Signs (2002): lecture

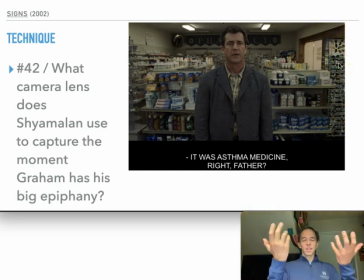(36:34)
And you can see that there's slight distortion on the left and right as the image is pulled and stretched out to the sides.
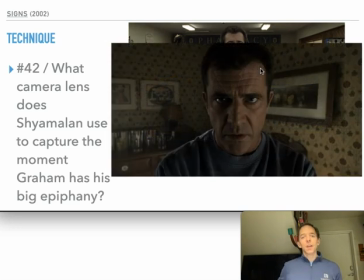(36:42)
This is one way to use a wide-angle lens. This is another. So here there is just very obvious distortion. There's a lot of stretching going on here. And because we are so close to Mel Gibson, his face looks incredibly odd, and the shading on the left side makes it weird as well.
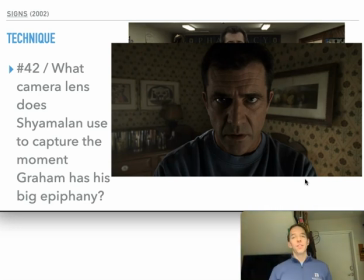(37:03)
So this is a wide-angle lens which is being used to distort, and that can be done intentionally to unsettle us. And the reason Shyamalan wants to unsettle us is because, and Hitchcock does this kind of thing too, is because there's about to be some kind of revelation.
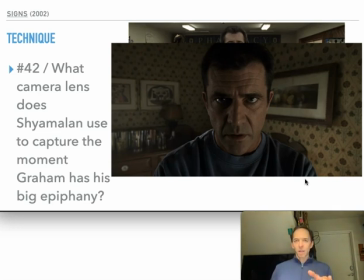(37:21)
Something's going on inside Graham's mind. And it's not like being John Malkovich, where we're, stepping into someone's mind, where we're seeing things from their perspective, but we are entering into his cerebral space through this very odd shot that tells us that the wheels are turning,
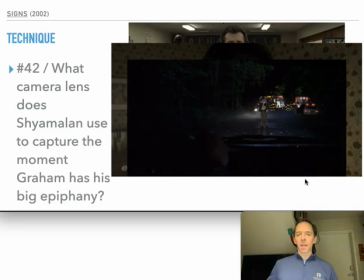(37:41)
something's clicking, and this is the third flashback in the film where we see him interact with his wife prior to her death. We see her say what we already know: see, swing away.
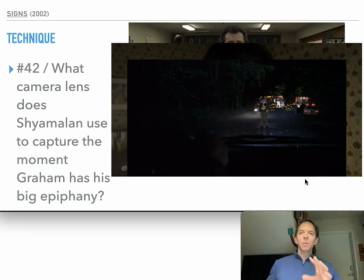(37:56)
But we don't know what those things meant. But now all of these things come together and they actually mean something.
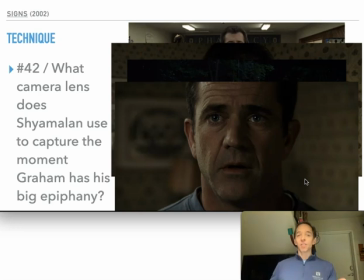(38:04)
He has the epiphany, and now it's a close-up without distortion. Right? This is probably a fixed lens, maybe a 35 millimeter, being used very close up. And he's about to say, swing away, to Meryl, right?
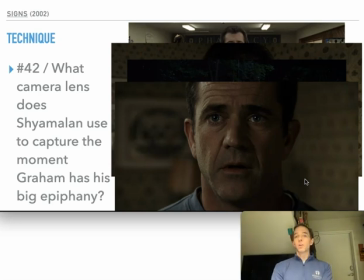(38:19)
I don't know that he sees everything, but once Meryl starts swinging, the water in the glasses comes into play. And then we find out that the asthma, which was probably seen as a curse up to this point, is a lifesaver, becomes a lifesaver in ways that I don't need to explain because you've seen the film.
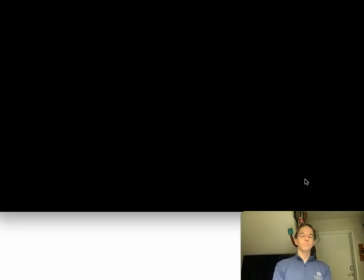(38:37)
All right, that's it.